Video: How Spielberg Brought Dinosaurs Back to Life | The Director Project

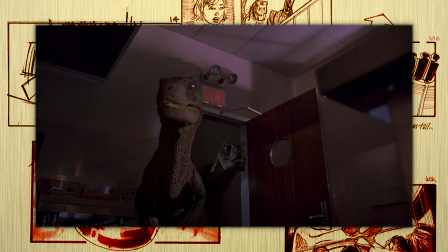494s
ILM did most of the CGI for the film, but Tippett's team would handle the car chase and the kitchen scene.
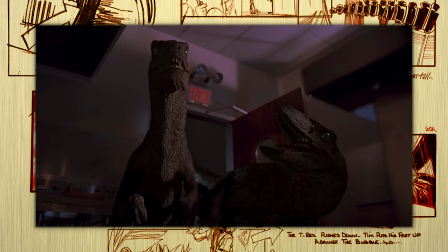499s
If you look closely at the raptors in the kitchen, you can see vestiges of the typical jerkiness found in stop-motion animation, though it's far more subdued.
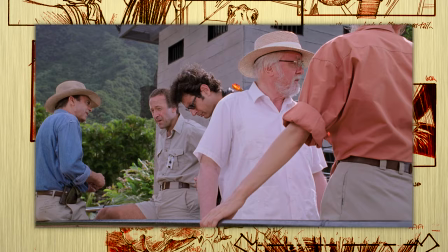507s
All of these elements needed ironing out before filming began. The average Hollywood pre-production period lasts about five months.
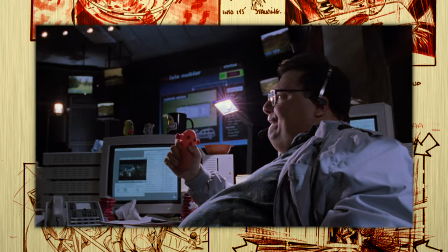514s
Spielberg said, from the time we officially went into pre-production to the first day of shooting, it was exactly two years and one month to the day.
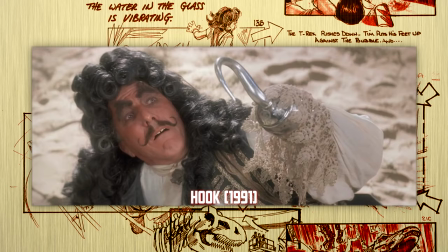522s
It was such a long process, Spielberg was able to film and complete another movie in the interim.
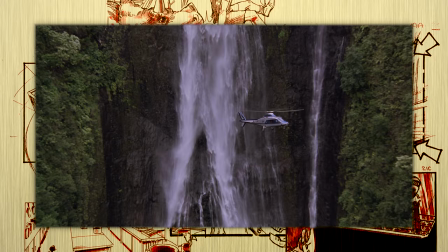528s
Hook arrived in 1991, but it was clear Spielberg's heart wasn't in Neverland. It was in Isla Nublar. To explain why the dinosaurs work so well, you really have to start by appreciating the incredible talent that is Michael Crichton and the book he published in 1990.
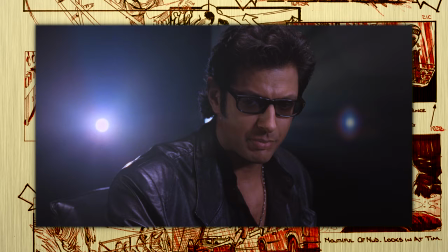542s
Jurassic Park is the thrilling story of the hubris of man and the dangers of untapped science could lead to catastrophic failure.
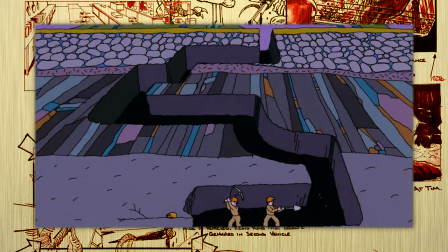549s
It's through Crichton's prose, through the characters he creates, and his attention to making the science believable, that allow these ideas to come to life.
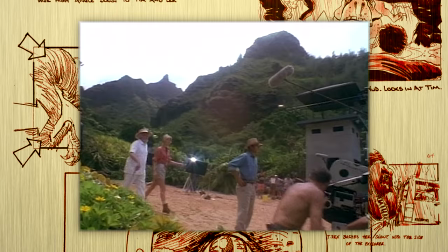557s
Spielberg knew he couldn't keep every sequence and dinosaur from the book in his film, so he handpicked those he believed would best translate to the screen.
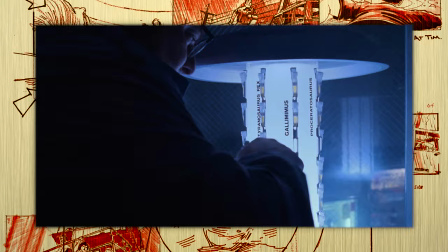565s
He realized the basic story elements, structure, and science from the novel must remain intact for his film adaptation to attain verisimilitude with moviegoers,
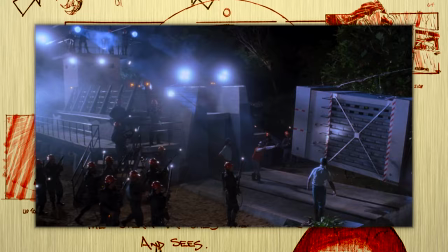574s
thus making his film extremely faithful to the source material. The film opens at the velociraptor enclosure.
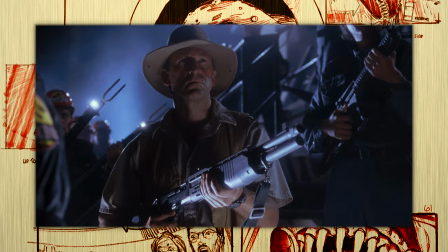580s
It's a scene I've never really liked, because I don't believe it's exceptionally realistic, but it serves the purpose of foreshadowing the carnage that later ensues.
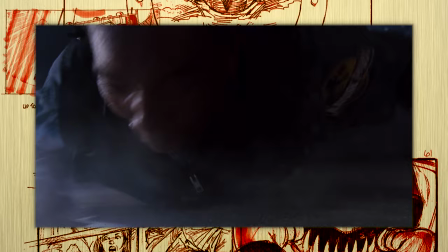589s
It's the initial jerk of a roller coaster starting up before it settles on the incline.
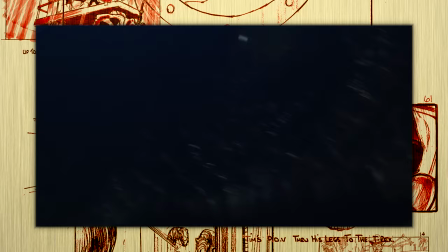594s
While we only get small glimpses of the actual Stan Winston raptor puppet, we see the animal's cunning intellect,
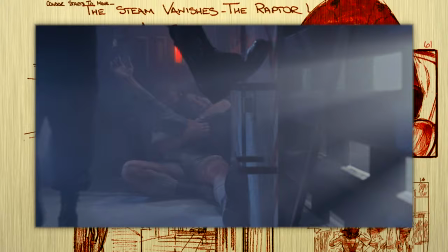599s
its speed and fury, and the danger it poses for employees and guests.
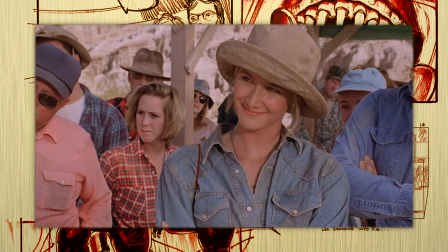604s
Then we visit Montana, where we meet paleontologist Alan Grant and the paleobotanist Ellie Sattler working on a velociraptor dig.
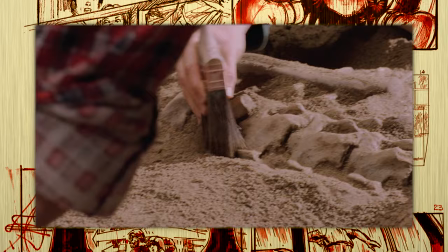611s
The audience has provided a glimpse into what a real dig might look like, as approved by Jack Horner.
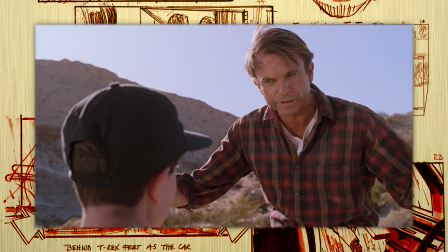616s
This serves to develop scientific themes and hypotheses on dinosaurs that will creep their way into how Dr.
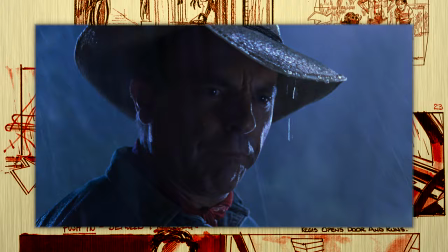621s
Grant and Sattler will eventually approach and react to the creatures of Jurassic Park.
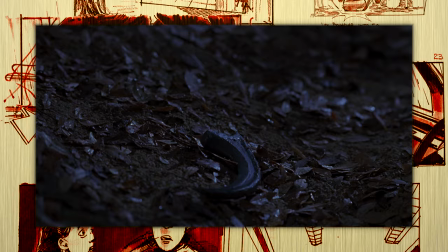625s
Their love and respect for these extinct animals would be tested throughout the course of of the film, but the sense of wonder for the audience remains constant.
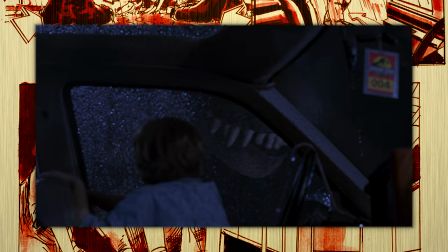633s
One of Spielberg's goals was to showcase the natural instincts of the dinosaurs, benign or deadly, without creating a monster flick.
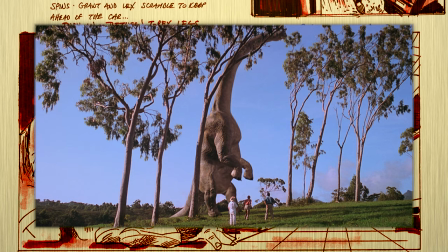640s
And he succeeded. The first full dinosaur we see in Jurassic Park is the impressive Brachiosaur taking a chomp out of some 50-foot tree.
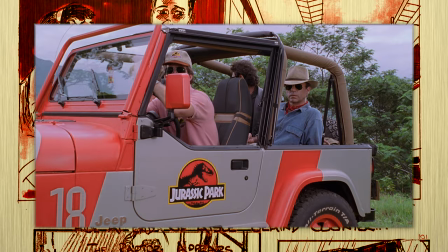649s
And it's pure movie magic.
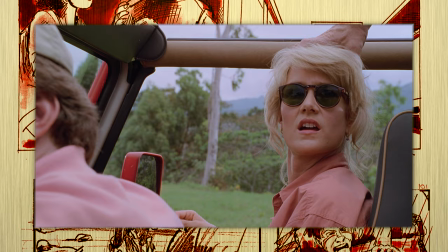651s
From the setup, to the disbelief, to the long period before they actually show you the creature, and then John Williams theme blasts dinosaurs back to life.
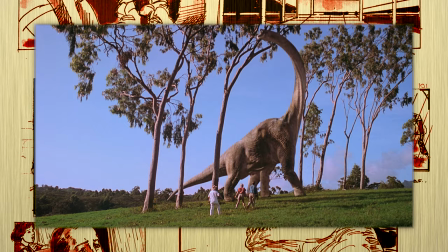659s
In the harsh midday sunlight of a kawaii field, we see a fully realized dinosaur for the first time on film.
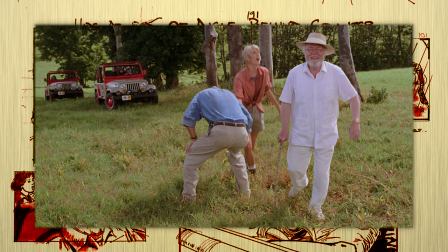665s It's a dinosaur.
It's a CGI creation that is leaps and bounds beyond anything that has come before.
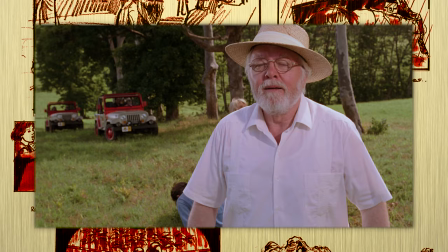671s
The grandiosity of this one moment, and the subsequent reactions of the actors on location, effectively extend a promise to the audience that the best is yet to come.
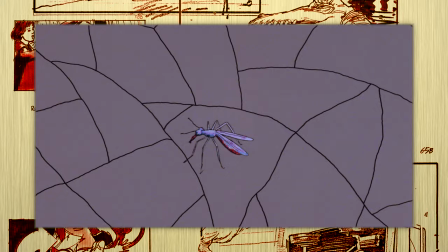680s You said you've got a T-Rex? Uh-huh. Say again? We have a T-Rex.
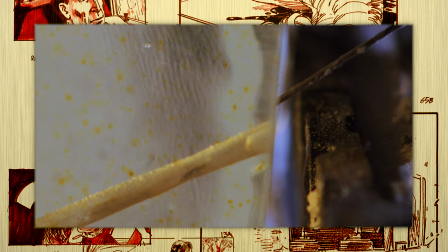686s
The idea of cloning dinosaurs is ridiculous if you know anything about how DNA decomposes, or the limitations we have in the field of genetics,
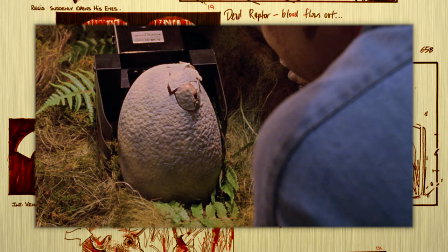694s
but the basic explanation of how dinosaurs went from bones to flesh in the movie is more than sufficient to suspend our disbelief.
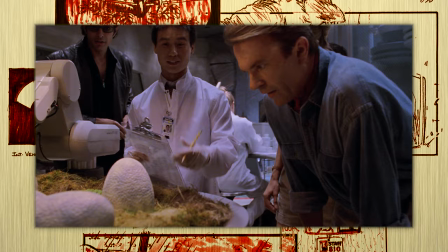701s
Initially, the baby velociraptor animatronic was supposed to be a puppet, but Spielberg wanted more movement.
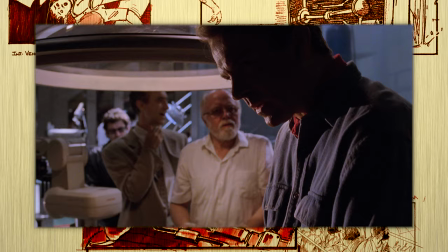706s
Because the animatronic was so small, its movements was stunted and spasmodic, which somehow made the performance more convincing.
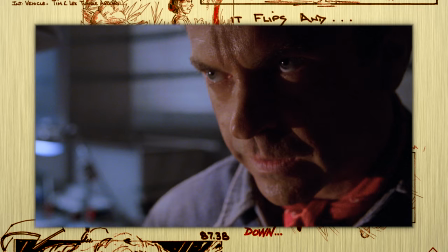714s
Grant's fearful reaction to the fact that they bred Velociraptors, considering he knows the behavior better than anyone, further foreshadows their inevitable escape.
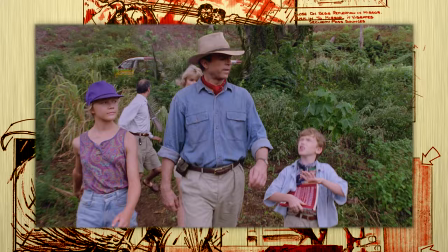723s
He's more fearful of them than the T-Rex! There are a number of moments specifically designed to keep you believing that this is really happening.
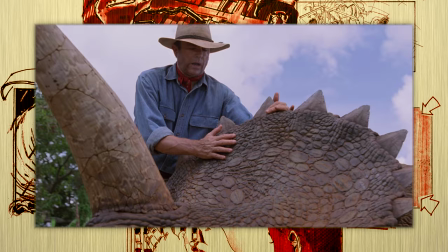730s
Like this moment, when Alan and Ellie make their way over to a sick Triceratops.
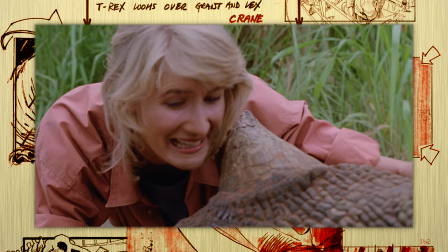735s
It's the only dinosaur animatronic they brought to Kauai for filming, but it's important that they did. did.
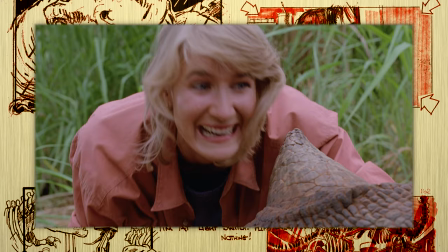740s
Seeing Laura Dern's Ellie Sattler cry for this sick creature is one of the strongest moments in the film.
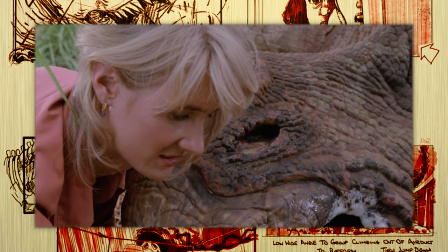745s
Whether she tears up from happiness at seeing a dinosaur up close, whether she's sad for the pitiful state the creature's in, or something else entirely,
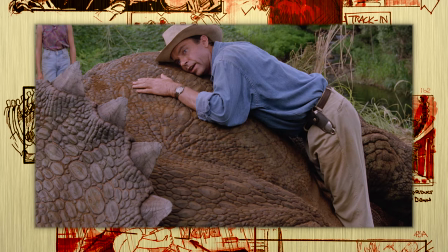752s
her emotions bleed onto the screen as Alan feels the huge thrust of breath the animal takes in.
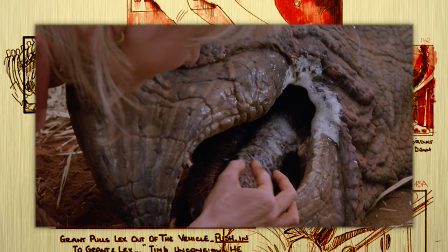758s
It's simultaneously heartwarming and tragic.
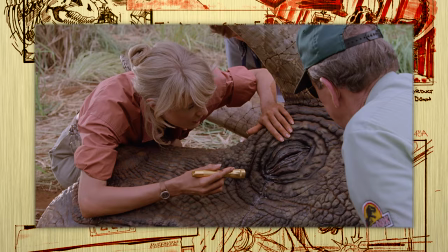761s
But it allows Ellie to practice her brand of paleobotany on a living specimen, and the animatronic is, frankly, the most believable of the entire film for me.
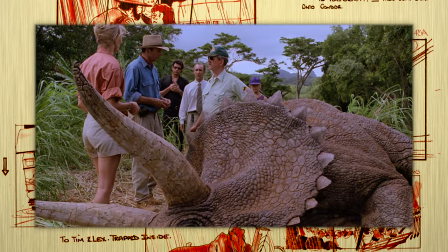769s
Perhaps it's the beauty of the location that allows you to picture the animal in its natural habitat, or maybe it's the simple beleaguered movements it makes that one can picture a sick animal making.
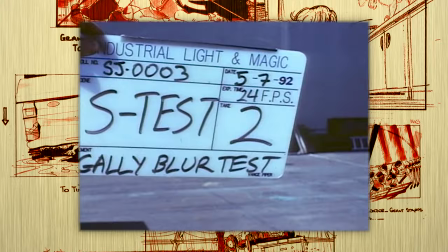778s
Either way, it's a fantastic moment. Meanwhile at ILM, the animators found themselves in uncharted waters, and took courses in miming to help better understand weight distribution and movement.
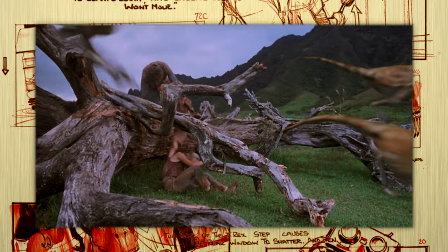788s
This helped give their Gallimina stampede some life.
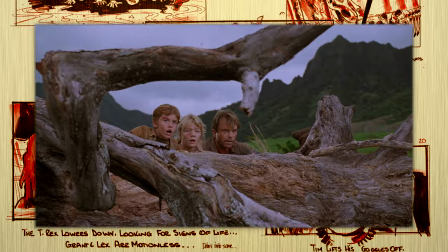791s
Certain animalistic tendencies given to dinosaurs such as the T-Rex whipping its prey about like a dog with a chew toy provide the audience with some frame of reference as to its behavior.
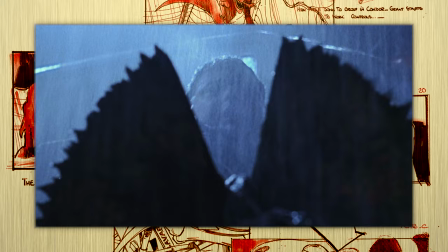800s
In his novel, Crichton embellished what the Dilophosaurus was capable of,
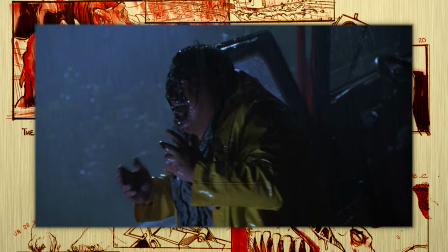804s
giving it a retractable mane of fins and the ability to spit venom, though this is not corroborated by any fossil record.
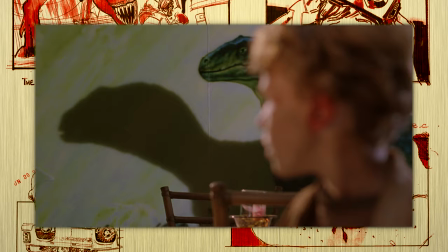811s
Winston and Spielberg kept the creature's inaccuracies in the film, probably to help the audiences differentiate it from the many raptors that show up later.
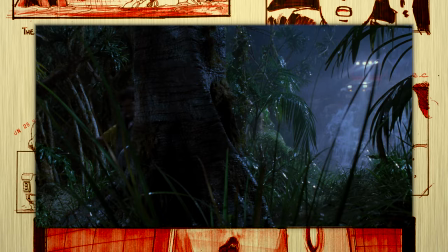818s
They had initially planned to give the spitter more scenes of it walking up to Dennis Nedry, though they never got around to it.
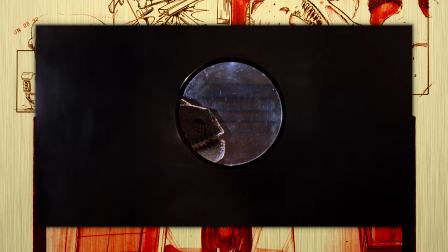824s
This somehow adds some stress to the moment though, as you never see it walk forward, but like a horror film, it keeps somehow getting closer.
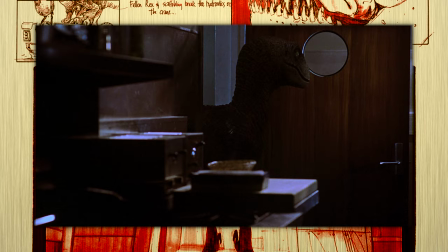832s
One of Jurassic Park's best moments is the kitchen scene with the velociraptors that highlights their predatory nature, their cunning, and their ability to communicate amongst themselves.
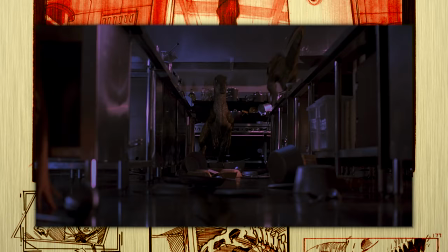840s
The majority of the scene is shot from the point of view of the children Lex and Tim, who are crawling down opposite aisles of the raptors.
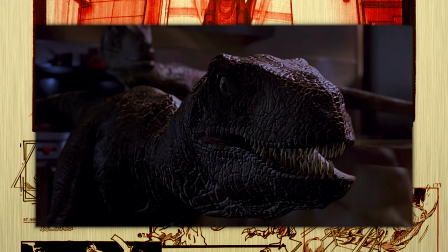846s
The kitchen sequence, much of which involves impossibly polished stainless steel,
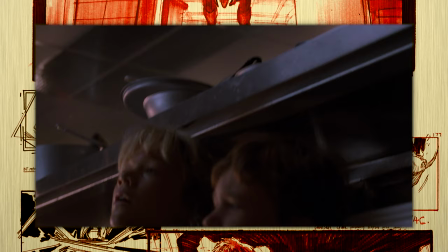850s
provides the juxtaposition of modern convenience alongside the long extinct species, but also a means for the children's escape.
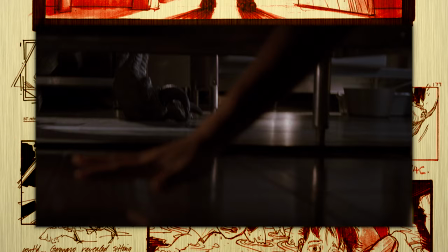858s
The lower point of view also allows for the puppeteers to hide from sight, so all you really see from most angles are the creature's heads, tails, or claws.
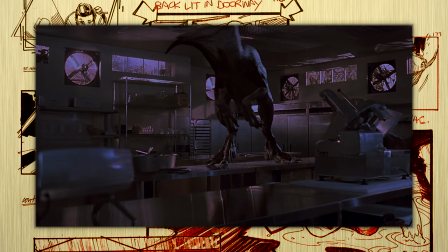866s
This is supplemented with some incredible CGI for shots that required the full dinosaurs in frame, which makes it all the more suspenseful.
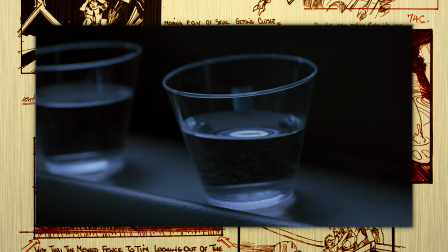873s
The subsequent chase around the building would culminate in what would become the first ever CGI face swap, a precursor to deepfake, if you will.
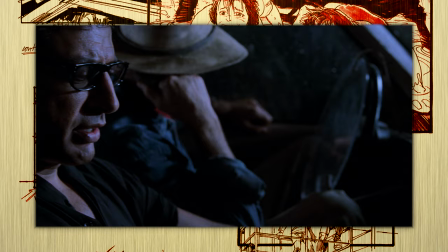880s
And then, And then of course, there's my favorite scene. Like that roller coaster being pulled up a slow wooden track, Jurassic Park up to this point follows a slow build to its peak.
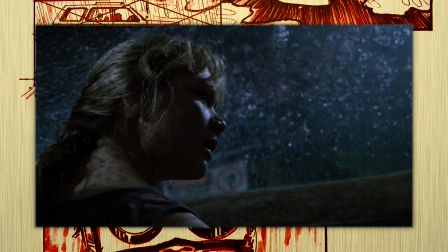889s
And like that roller coaster, the film comes to a near standstill as the power in the park shuts down. And then, it's all downhill.
Where's the goat?
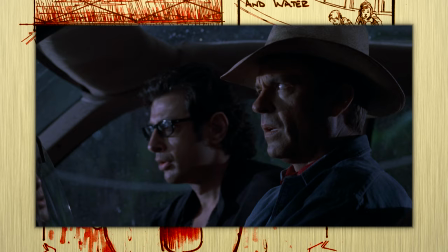896s
The Tyrannosaurus Rex plops a goat leg on one of the Jeeps, breaks through the fence, and drops the film down one of the greatest roller coaster rides in film history. The scene beautifully mixes practical and digital effects, and it's by far the scene that holds up best in the entire film.
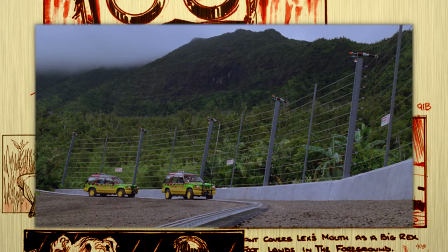911s
Thanks to the likes of Michael Lanteri and the set and effects departments, the world the Tyrannosaur is forced to inhabit comes to life.
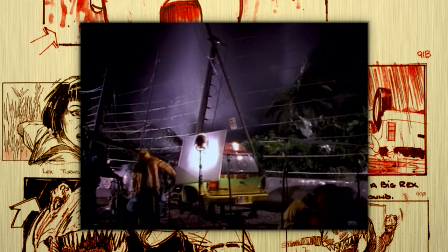918s
They built this eerie 24-foot fence to keep the creature out in both Kauai and Warner Bros.
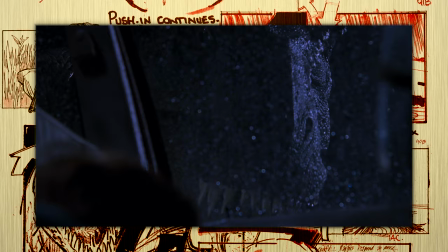923s
Stage 16, setting the scene as both beautiful and formidable.
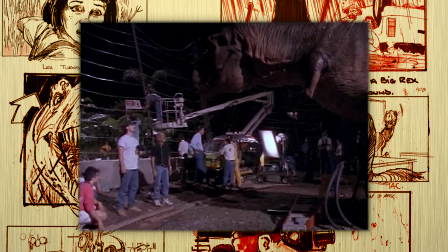927s
The T-Rex that Winston's team built stood 20 feet tall, 40 feet long, and clocked in at over 13,000 pounds.
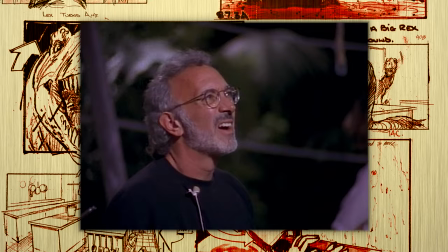934s
Originally, they had planned several pre-programmed movements for the creature, so that it would be easy to do multiple takes, but that didn't pan out.
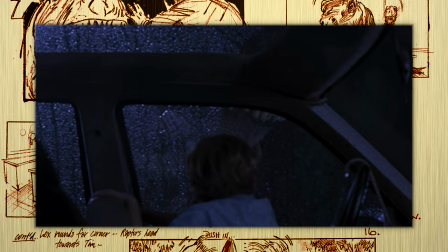941s
Another happy accident. By removing the option for smooth motion, it gives the beast an air of unpredictability and indecision,
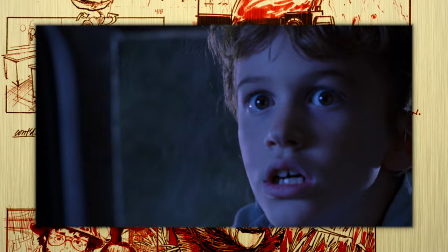948s
and having a full-sized dinosaur there on set for the cast to react to takes the scene to a whole other level.
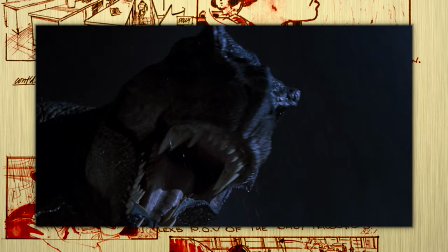954s
You feel their terror, you feel its presence, and Spielberg captures it flawlessly.
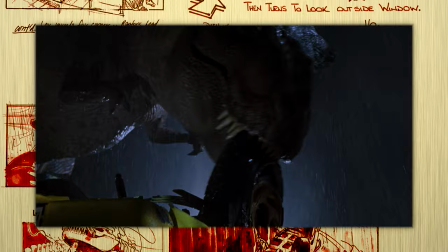959s
Occasionally, however, they would need to stop filming because the creature's skin, which was made of foam,
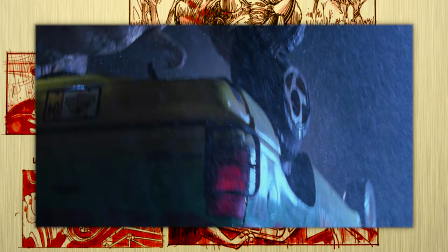964s
would get completely soaked and weigh it down too much for it to be functional, giving it the shakes.
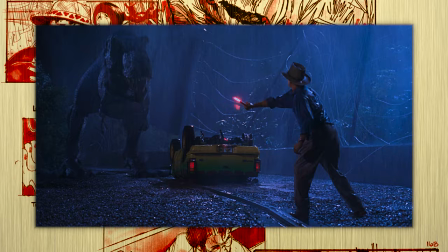969s
They would pause to dry it down. The shadows and rainwater do more than make the scene treacherous. They also help mask imperfections in the CGI, providing the scene some incredible longevity.
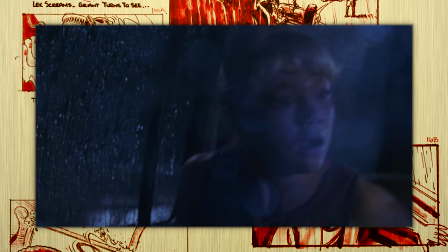979s
And to top it all off, the actual attack is just so terrifying. No score accompanies this moment as everyone tries to stay quiet.